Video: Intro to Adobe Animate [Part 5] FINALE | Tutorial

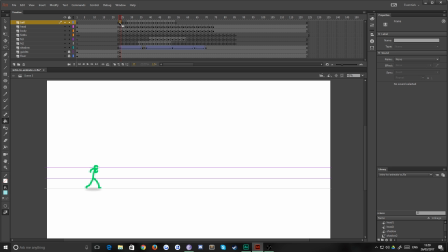[0:04]
TipTut. Hello, everybody, and welcome back to TipTut, and welcome back to the finale of intro to Adobe Animate. Wow, what a journey we have been on today. Today, we're just going to tidy up this animation, add a few glowy effects and things like that, and then we're going to call it a day. So as you can see at the moment,
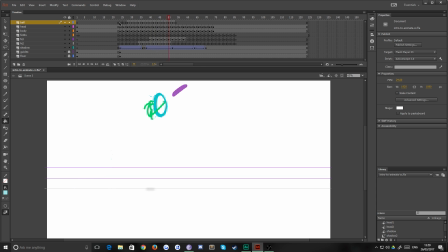[0:20]
we've got our jump, he kicks the ball in the air, and we've got some powerful magic-y stuff that comes out of his feet when he jumps and when he kicks. So we're just going to add another layer to this to make, to basically illustrate the point that A, you don't have to do everything at once.
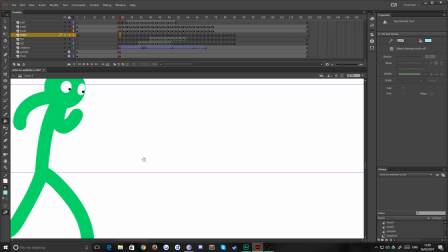[0:35]
You can come back and do things on top. And in fact, it is encouraged to do so, because it allows you to get a greater level of detail.
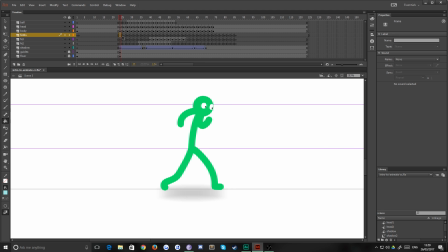[0:42]
And B, so that we can add some cool glowing effects using specifically motion clips as opposed to graphics. And you'll see what that means in a minute when we get to that. So first of all, I'm just going to find the frame where our first bit of magic starts, which is here.
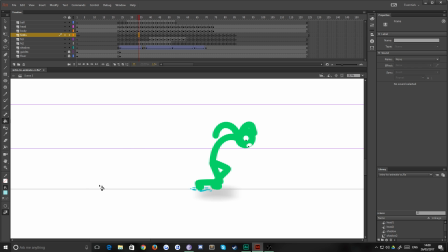[1:01]
And I've selected just a slightly lighter blue. To show that this is in the way the sort of fire works, you know, the whiter the fire is, the hotter it is. I'm going to do that sort of similar effect here, but with this power that's coming out of his feet.
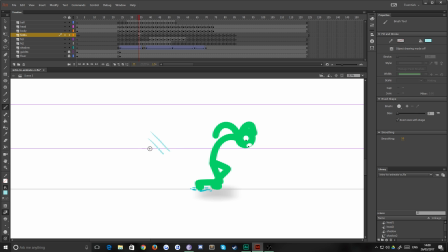[1:17]
So I'm just finding the right brush thickness here. That'll probably do one down from there.
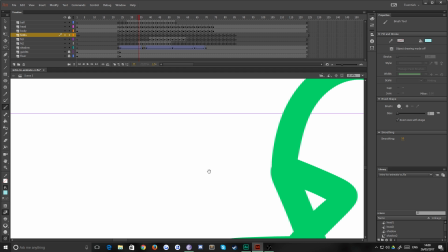[1:22]
That's nice. And I'm just going to do some really small and really intricate details on this, just so that there's a bit more variation
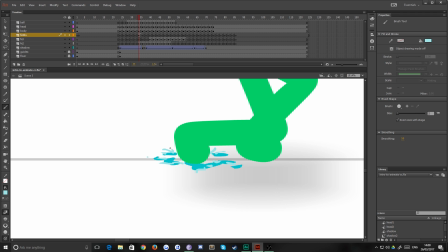[1:32]
to his sort of power blast, if that makes sense.
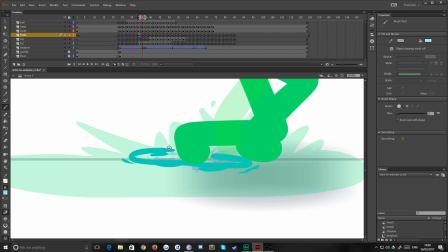[1:35]
Now, this doesn't need to be too accurate because it's quite small. So there's a thing where you can kind of just go a bit freehand with this, making sure, of course, that you're doing all the lines in the right directions.
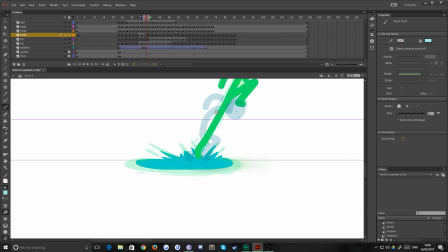[1:49]
Zoom out a bit there so we can see a bit easier. Here, for example, you can tell where the power is sort of shooting out and where it's emanating from. And we're literally just adding in a few extra lines as sort of ripples, if that makes sense.
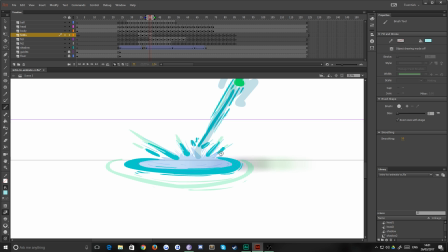[2:07]
Offshoots of this power where it's burning up in the air. Now again, this is all up to open to interpretation. If you don't like this, then do it, you know, simple. I happen to think it adds a bit of intricacy to the animation. Then again, I am just drawing a stick man jumping into the air.
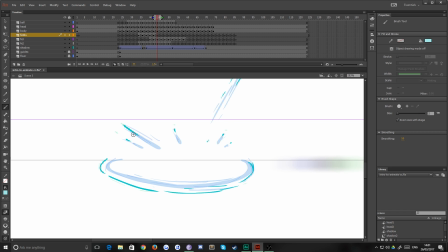[2:27]
So you can kind of do what you want, really. The reason I'm doing a stick man is because I used to love watching these things when I was a kid on Newgrounds.
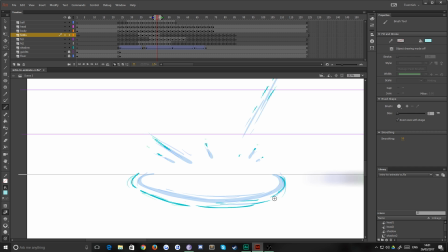[2:35]
And they're actually what got me into animation in the first place. So I figured, hey, why not teach you guys how to animate with the thing that got me into animating?
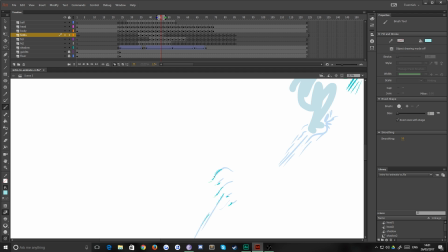[2:45]
Seemed to make sense. So apologies if it doesn't appeal to you, but these principles can be
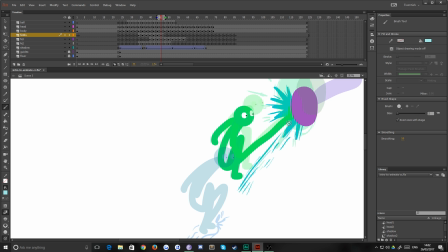[2:51]
applied to anywhere, to any style of animation. Not necessarily this episode so much, because we're just talking about visuals here for this specific thing.
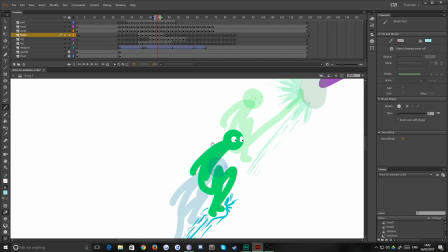[3:02]
But the previous episodes certainly can be applied to any kind of animation.
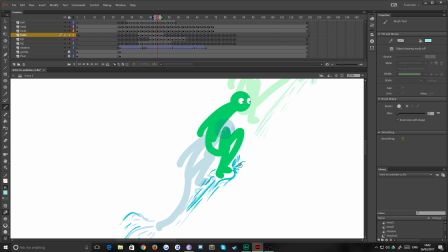[3:07]
Squash and stretch and working with frame by frame and motion tweening and things like that.
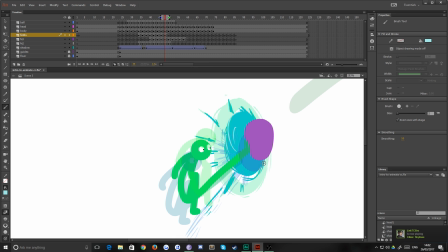[3:12]
That all applies to every style of animation you could possibly think of. So it's always good to know. That's my brother logging in now. He's playing a bit of City Skylines. Good for you, Dan. Keep it up. I'm working away on a Sunday and he's playing video games. Wish I could do that. So, just adding a few
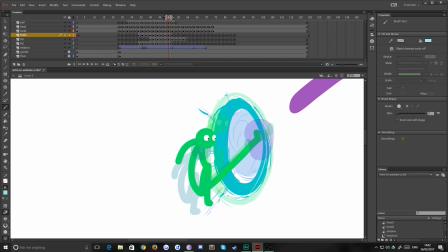[3:33]
extra lines of power to these shapes. Now, the key thing when you're doing stuff like this is thinking where the force is emanating from. At this point, it's obviously from his foot, so all the lines are going to come in like a circle blowout around that.
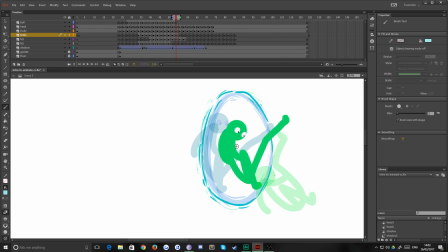[3:49]
So it's just making sure that if I was to do a line of power like this, for example, it would be quite jarring.
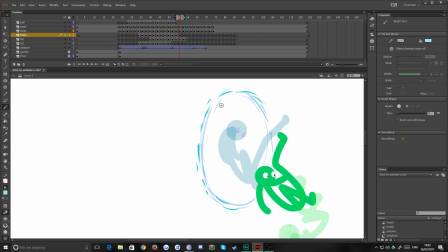[3:54]
So it's just making sure that all of our lines are roughly following the same power emphasis point, the point of origin. Doesn't have to be too accurate, of course, but it's good if it is, because it just helps later down the line. There you go. So that seems okay.